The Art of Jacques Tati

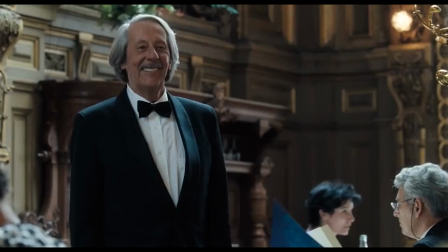We have all watched Mr. Bean before. His goofy nature and jokes are known to be able to sit a family down of three generations in front of a screen to have a good laugh.
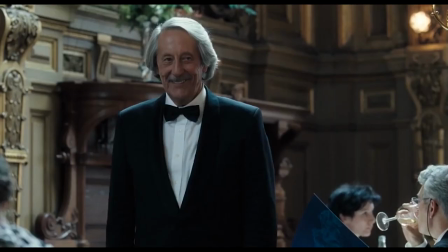Why is he so funny? It is because he is able to find laughs out of everyday life.
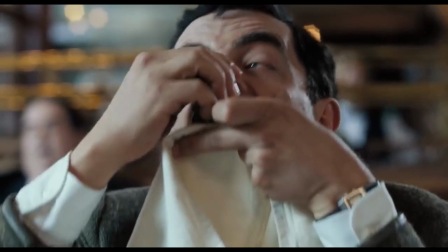Of simple everyday tasks, we seem to overlook more things than we realise. In Mr. Bean, we commonly see a very simple rule.
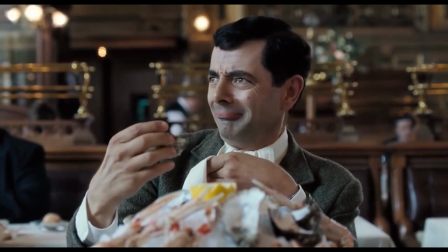A situation is set and we develop an expectation. And soon after is the revelation.
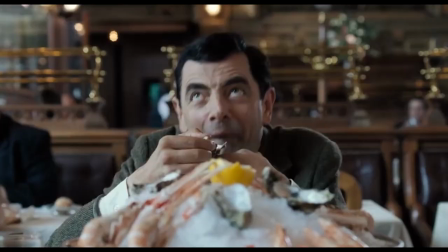This is what creates the gap. The expectation and the unseen result.
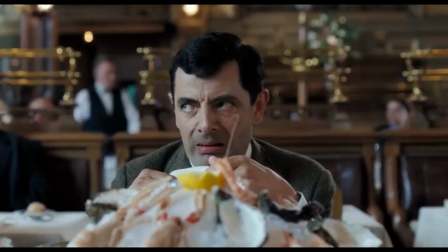In this video, I am going to talk about one of the greatest filmmakers of all time, Jack Plattie.
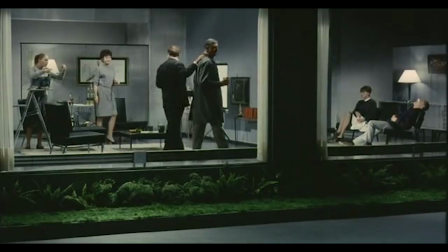Jack Plattie, in his 75 years of life, was a scriptwriter, filmmaker, producer and actor.
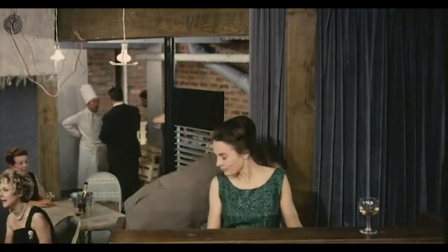Of his whole filmmaking career, he has only made 6 feature-length films and has left behind a legacy of silent comedy.
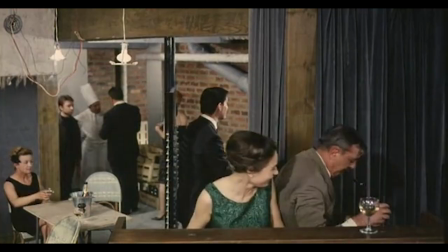Having started with Mimes at age 23 as his first artistic career,
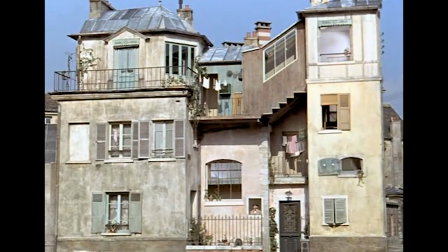his style of comedy stuck throughout his films and have inspired modern films such as Mr Bean.
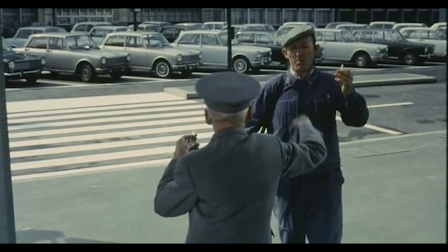We first start off with what we mentioned earlier, the unseen gag. This is when we take something mundane from our everyday life and put a twist on it.
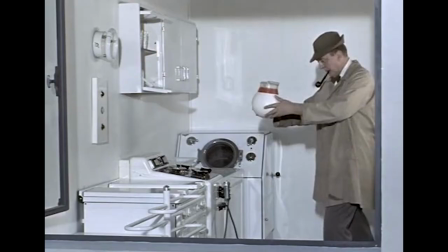When we don't expect it, it is then funny.
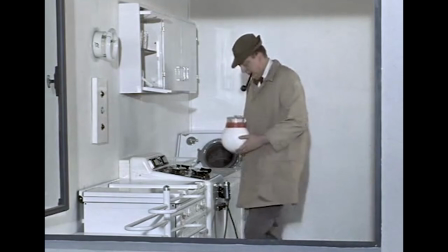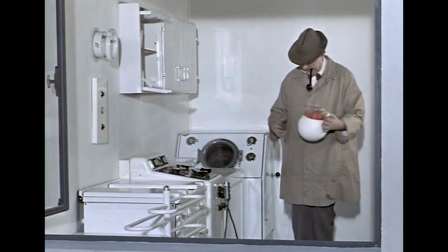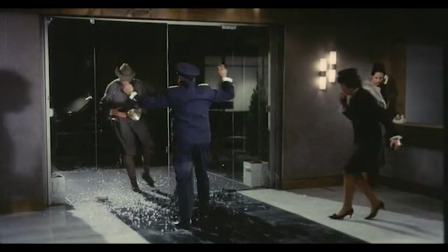Instead of telling a joke, it is shown to us.
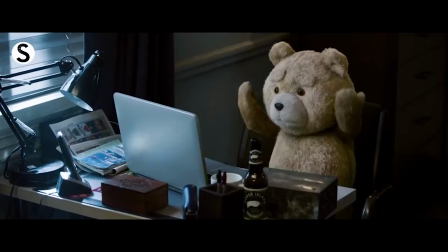It uses all possible means of producing a gag, unlike film nowadays, which mostly are just a bunch of people delivering lines.
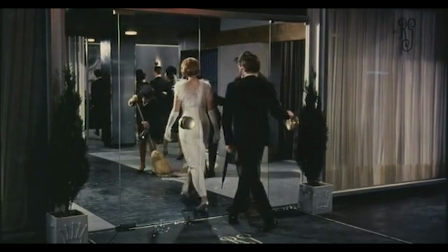Dutty also likes to bring back jokes, revisiting them. However, he does not hide it.
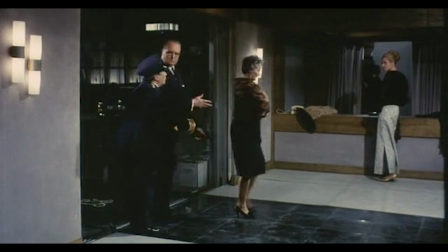Instead, when we see the gag again, it's all about the feeling of remembering the joke again in the midst of the chaos.
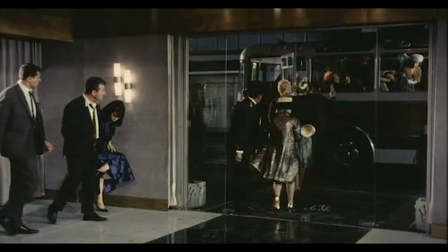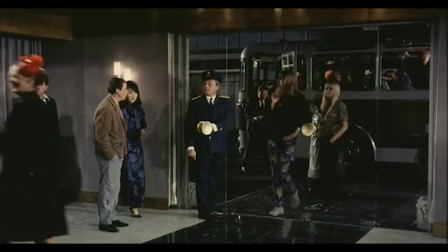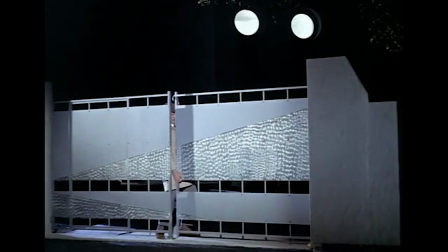As Michelle Chion said, sound doesn't transmit the heaviness of a creaking door,
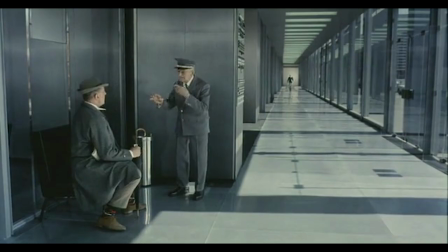the roughness of grating metal, or the suppleness of a shoe.
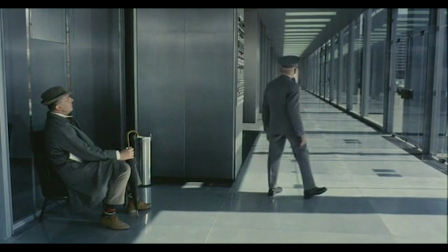TETTY never makes us feel the fullness and consistency of metal. The use of sound in TETTY's works are obvious and they stand out.
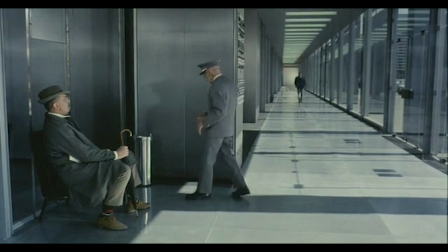There is no perspective or direction in the sounds from the source. The sounds are synchronized with the visuals and placed in the shots where they appear at. The point is, they are used to enhance the gag.
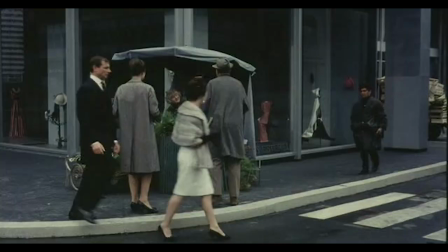There is also a distinct lack of dialogue in his work. He thought that dialogues were not needed for the story to be brought across, as Hitchcock also said.
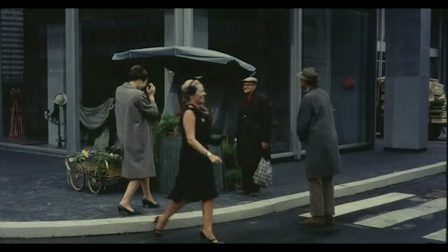You can watch the films without the dialogues and you will still understand the story. The use of dialogues in his films were mostly just to add to the atmosphere of the scene.
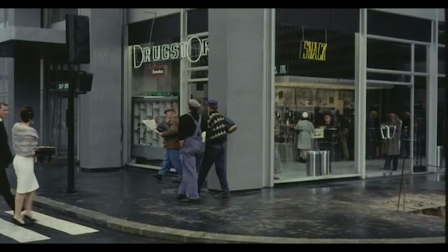The dialogues in the films make little to no sense and does not contribute to the story.
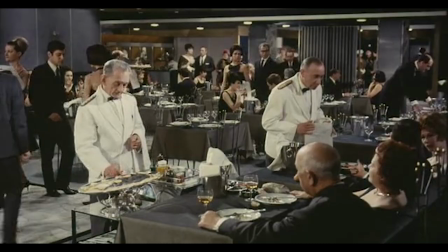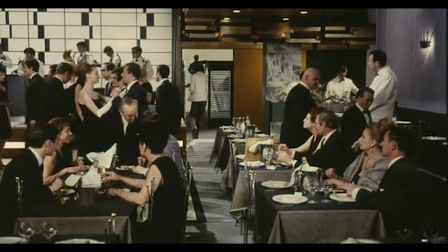In his work, we can commonly see his style of using long shots. In other films, we usually have a cut-away shot which shows the expression of the character,
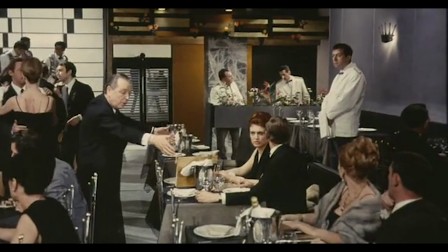but in Tati's films, we can see the action and the reaction within the same shot.
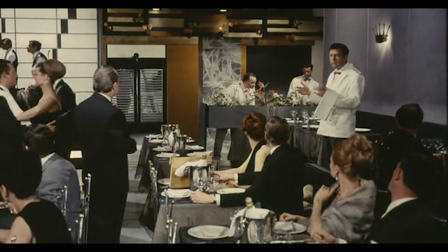With the use of these shots, the sense of voyeurism can be noticed throughout the films. However, I feel like the use of long shots is to be able to see the whole action and the frame.
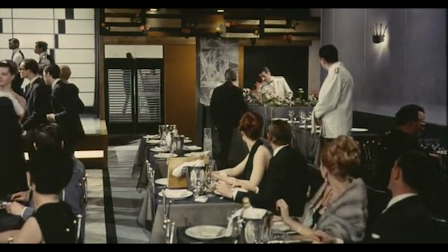This allows the joke to occur in real time with little to no cuts and we can see the whole gag unfold in one take.
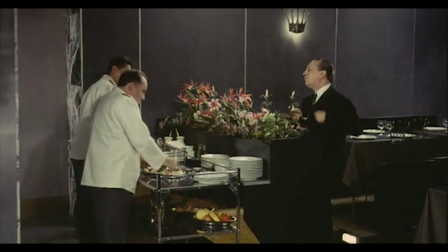With the use of such short sizes, I feel that it only adds on to the depth of the gags in the films.
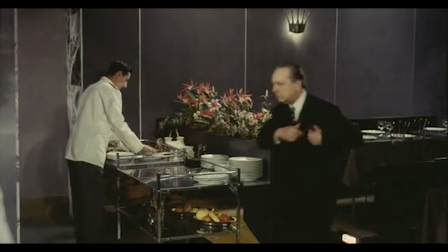Let's take a look at the royal garden scene in playtime. In this sequence, many things are happening at once and it is very chaotic.
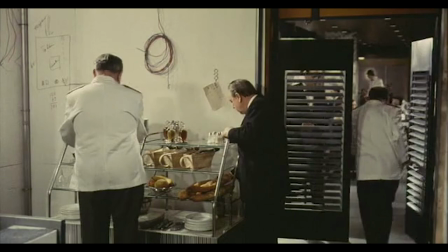However, we are still able to watch it smoothly and everything flows. Why is that so? That is because in every shot, we are following one character, and then we move on to the next character.
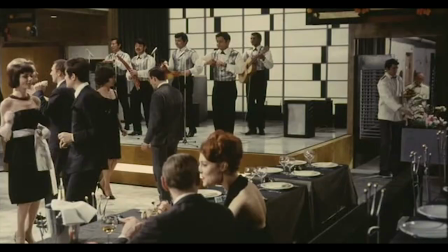This allows Daddy to show the chaos of the whole scene, but still be able to follow the story.